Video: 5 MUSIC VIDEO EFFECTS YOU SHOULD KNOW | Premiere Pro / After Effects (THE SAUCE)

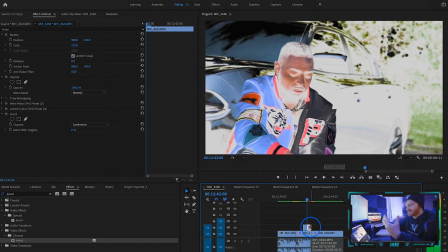[4:07]
So if we watch it, you can see it punches into him, it scales into him, which gives it a little bit more of that slap that we like. So the next effect I'm gonna cover is a little bit more advanced, and you're basically taking a clip and making it black and white and then painting with color on top of it.
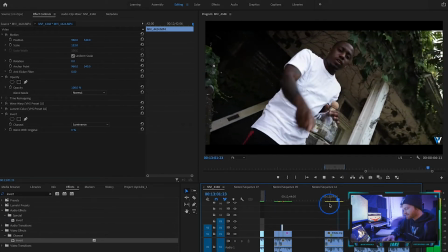[4:24] All the chorus fast and 5% tinted.
In order to get this black and white effect, this example clip's already picked out.
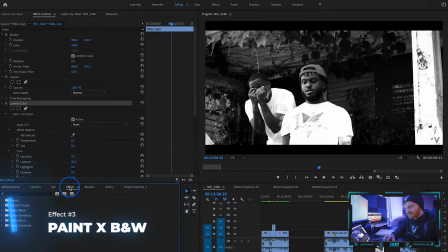[4:33]
I already put Lumetri color on it. You can find Lumetri color by going to your effects tab and typing in Lumetri color. And then in Lumetri color, I turn the saturation down to 0 and the contrast up to 50, which gives it that black and white look.
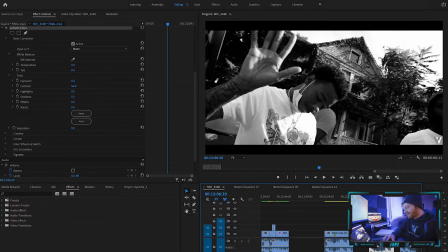[4:45]
Now what you can do once it's black and white. And this is what I did for this effect as well.
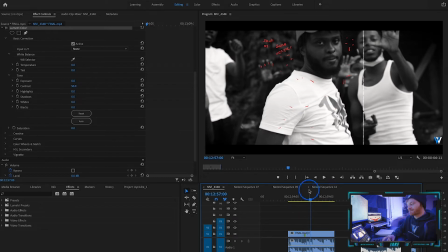[4:51]
You'll notice that it's a little bit choppier. The frame rate is actually slowed down. It looks like it's lagging almost a little bit. So check this out.
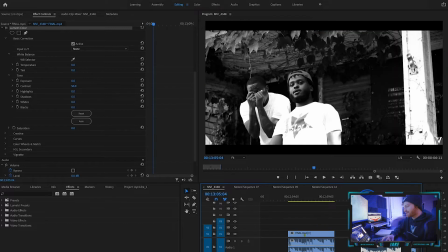[5:02]
In order to get that lag effect, what we need to do is just find a spot here where we want it to start happening.
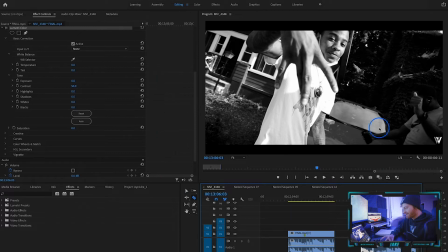[5:08]
Let's just take the first clip of him like this. We'll get rid of the Lumetri color on that very first clip. So this is just the part that's black and white.
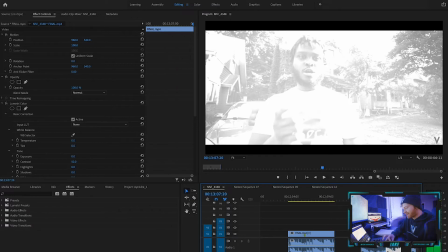[5:18] So you can't help me spend it.
And then it'll go right back to color right here. So we'll take that black and white off again.
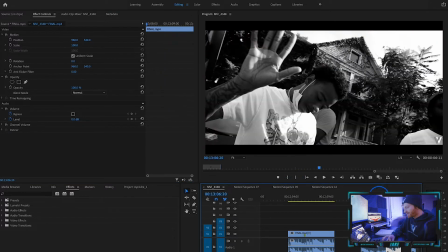[5:25]
So it goes from color to black and white to color. So now that we have this part of the clip cut out and it's black and white, what we need to do now is look up an effect called posterized time, which you can find in your effects tab.
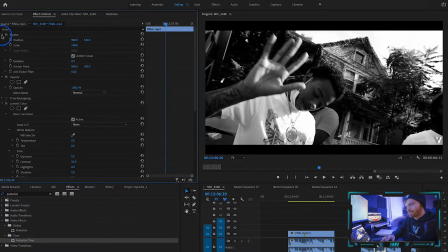[5:37]
Now what this can do is change the frame rate of any video clip and make it like look laggy or, you know, choppy.
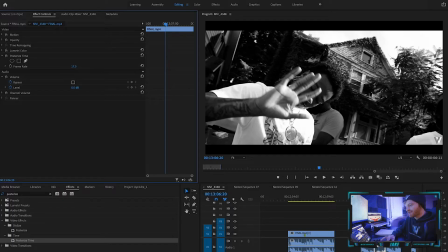[5:44]
So what we're gonna do is just slow it down to like 17, and you're gonna see what I'm talking about here.
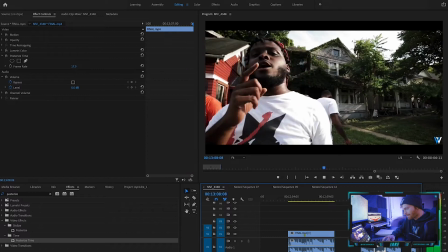[5:50] So you can't help me spend it.
So you see how that gets a little choppy right there.
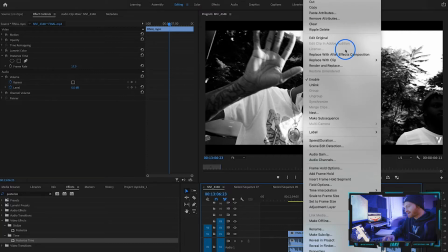[5:55]
Then what I like to do is I like to right click on this and hit replace with After Effects composition.
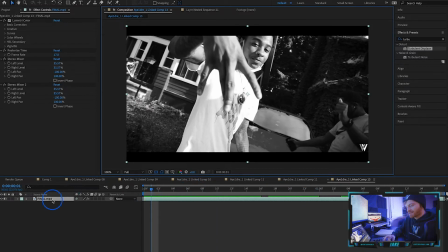[6:01]
And as you can see, it brings it right into After Effects. And what we can do here is duplicate that layer, come up here to paint, the paintbrush right here. Now I already have it set to red and 3 frames in duration.
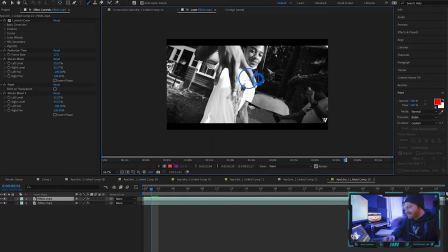[6:14]
And all we need to do is double click and just start painting lines around his fingers, that sort of thing. You know, we can get really creative, we can go really in depth with it, or we don't have to, we can just do scribbles. And then, you know, you can hit 2 on your keys to tab over to the next frame.
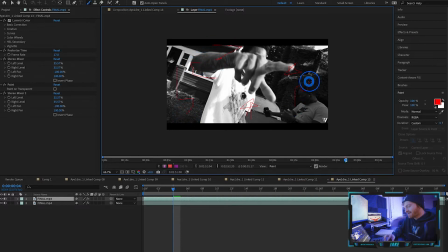[6:30]
And, you know, you're just animating, you know, all these little lines.
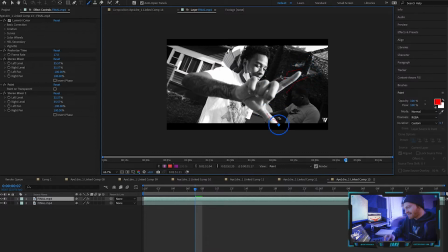[6:34]
You know, obviously I'm not spending a lot of time like making the lines really good, so I'm just kind of scribbling on here. But you'll see what it looks like when I play it back in full motion, and you'll see how it adds like a lot of flair to the video.
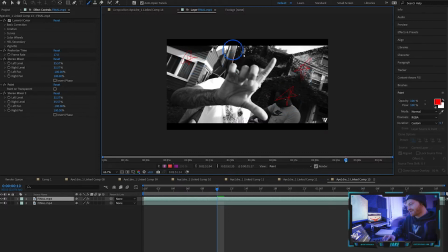[6:46]
And what I really like about this effect is that you're using color on a black and white image,
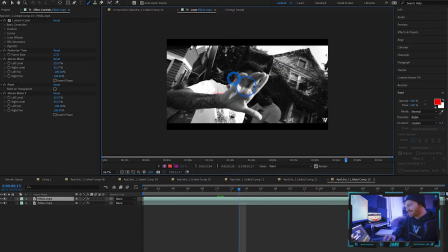[6:52]
and the red color on the black and white really pops. Now there's plenty of other colors that would pop out on black and white too. I'm not saying red's the only color, but I do like it for this example. So we'll just finish up here with this last frame.
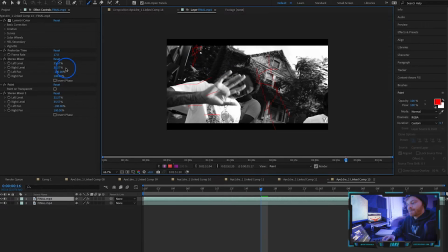[7:05]
So this will be our last frame. What we can do now is, because we're painting on this top layer,
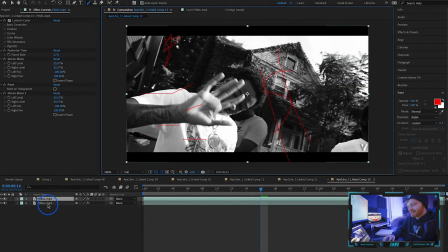[7:09]
if we come to composition, obviously we're back and we see both of these on our composition. What we can do with this top layer where we painted, we can say paint on transparent right here under the effects tab.
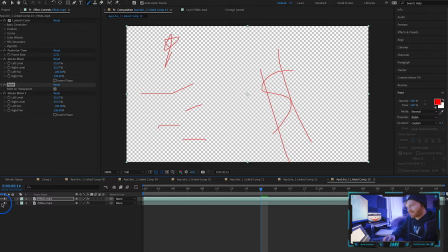[7:20]
So what this is gonna do is, now if we hide our bottom layer, it's only gonna show us the paint that we just painted. So the paint is now on its own layer. And what you can do now that it's on its own layer is you can come up to effects and presets and type in glow and apply this glow,
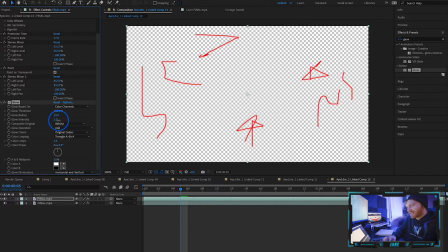[7:36]
which makes the red pop a lot more. Now I do like to tweak the glow on a transparent background. It's a lot easier to see what's actually happening versus trying to do it with the background.
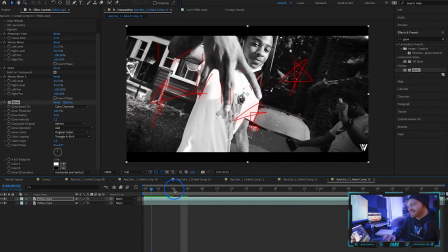[7:47]
But then when you turn the background back on, you can see right here that it all applies.
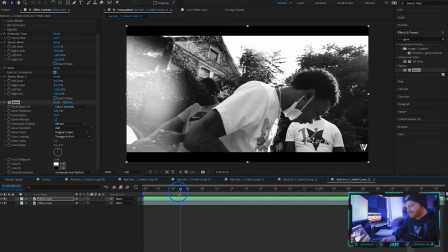[7:52]
So when we play it back, you get that effect, which is really cool. And then I can just hit save, and then we can hop right back into Adobe Premiere Pro.
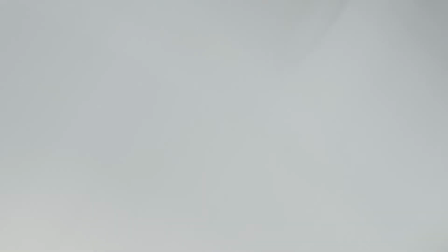[8:01]
And you'll notice here, it just goes right back into Adobe Premiere Pro. And that's what I love so much about the Adobe suite, is that it all links together. I can go from Premiere Pro to After Effects back to Premiere Pro. That is just so powerful alone, and it's so seamless to be able to do it.